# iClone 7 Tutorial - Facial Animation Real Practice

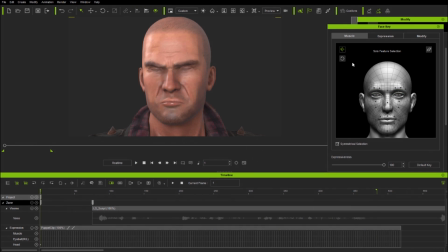[4:18]
And I'll return to face key again and use some head keyframes to clarify the head motion I created in the last face puppet pass, making the character more clearly turn in towards the camera and adding some more emphatic tilt to go along with what he's saying.
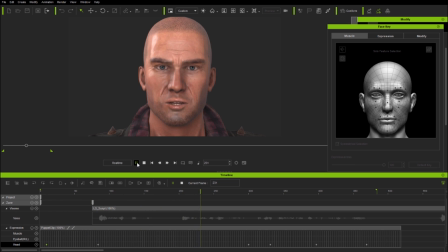[4:31]
Let's play that back.
Aw, shucks, officer. I just need your help here, and you're accusing me of wasting police time.
I'm reasonably happy with that for the first section, so now I'll zoom out a little and move on to the next sentence, readjusting the playback time markers.
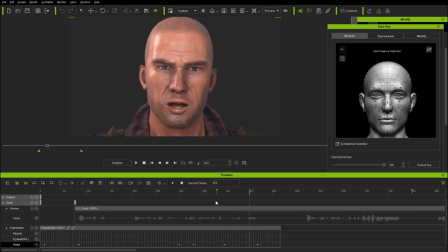[4:47]
But notice I'm keeping part of the first clip included in the next work area. This is so that I can keep the animation in context as it moves forward. And now let's see what the character is saying in the next sentence. wasting police time.
How many times do I have to tell you it was a banana?
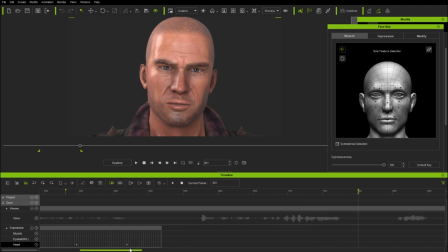[5:06]
So here, he's completely exasperated, almost giving up at the start until his outburst at the end of the sentence.
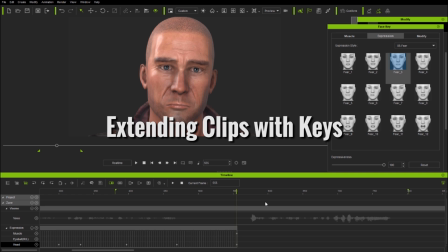[5:13]
For this section, I'm going to do some initial blocking with face keys rather than puppet clips, being careful to use closed mouth expressions in order to leave the lip sync intact.
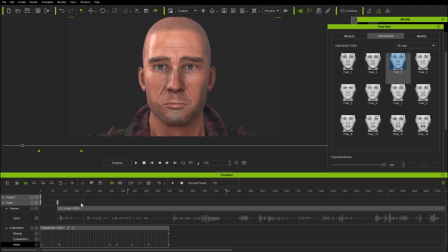[5:22]
But I want to make an important point about what happens when you extend an existing puppet clip by adding face keys. Here, I've added a fear expression which has extended the clip, but as I drag along the earlier timeline, you can see that this keyframe is affecting the puppet clip which I recorded previously.
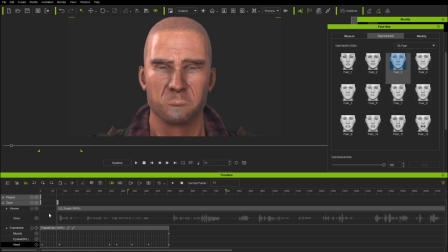[5:40]
This is because there are currently no muscle keys in the clip prior to the new keyframe. And I don't want that. I want my existing clip as before, simply moving on to the new expression.
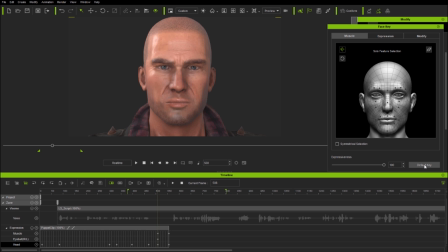[5:50]
Now I can handle this in one of three ways. I'll show them to you. The first method is to create a default key from the muscle panel. And if, as here, this causes the head and eyes to revert to default because there are currently no visible or flattened keys between my original clip and the new expression key which extends it,
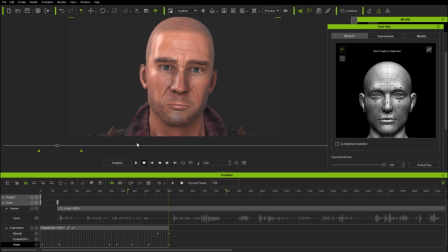[6:09]
I can simply delete the new default eye and head keys in order to blend properly into the new expression. The second method is to create what I call a zero key by left-clicking in the timeline before the end of the clip, then applying your expression to extend as before.
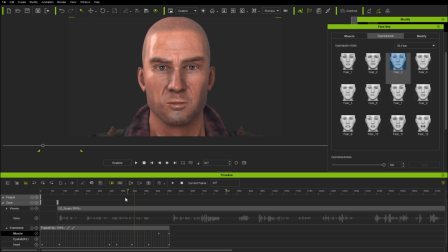[6:26]
The zero key solves the issue by establishing the current state before transition into the new expression keyframe. And I'll be discussing this approach to creating keys a little more when covering problem solving later.
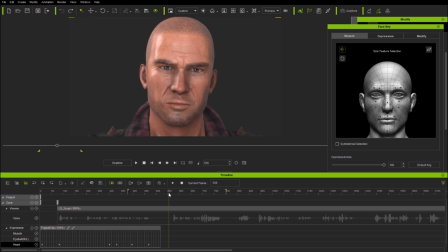[6:40]
Third, you can use a null or empty puppet track.
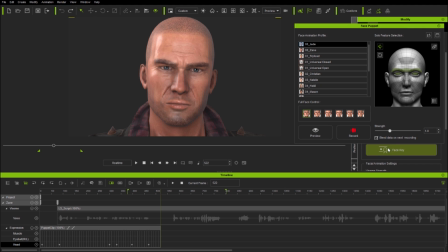[6:44]
Here, I simply record a face puppet clip without any mouse movement, which gives me an empty clip, and then apply the expression keyframe I want without needing to use zero
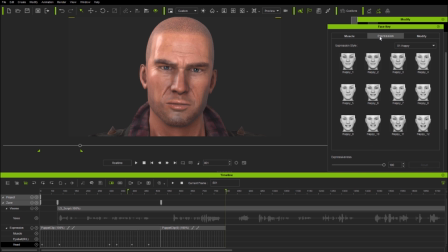[6:54]
or default keys and additional edits to blend in new expressions following a clip. I find zero keys and null clips to be the simplest approaches. But it's worth knowing all methods so that you know what's happening, particularly when applying expression keys between existing clips. Now, of course, at the start, I could have recorded a null puppet track for the whole animation,
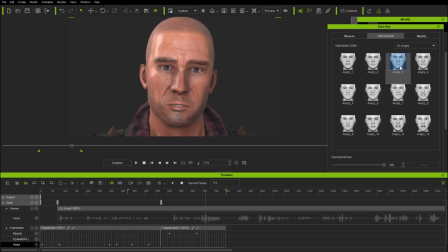[7:13]
or even keep the empty expression clip from the original iTalk file I started with, and then build up all sections of animation on top of that. But since I'm working in sections, and combining clip editing with face keys and face puppet, I find it much clearer and easier to build clips into an empty timeline as I move forward.
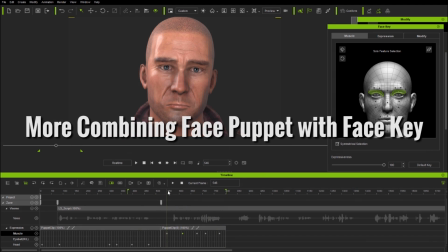[7:32]
So here I'm continuing with face key.
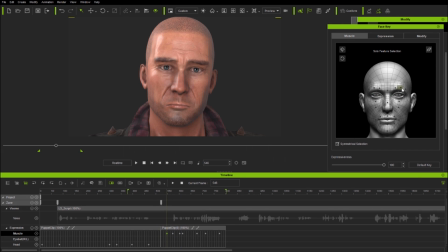[7:34]
I've added a couple more expressions and now I'm using the muscle panel as well as moving keys on the timeline to get the effects I want. Next, I'm using face puppet passes to block in head and then eye rotations,
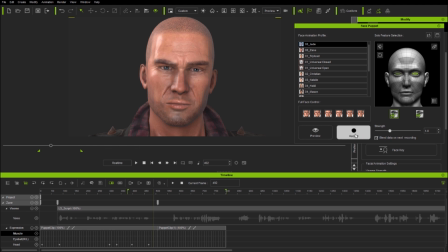[7:47]
as well as solo feature cheek and lower eyelid puppetry to add a little more tension to the character's face as his speech progresses. But again, I like to consider face puppet as a broad brush to get general animation going quickly, and for more precise timing,
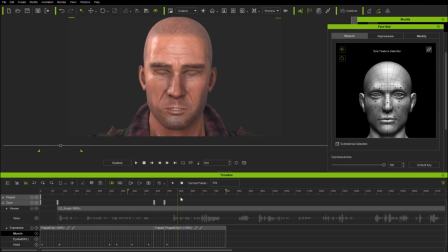[8:01]
as well as fine-tuning facial expressions and eye and head animation, I go into more detail using face key, as well as timeline clip editing where needed. So now we're coming up to a section where I want to make the character snarl for the end of the word banana.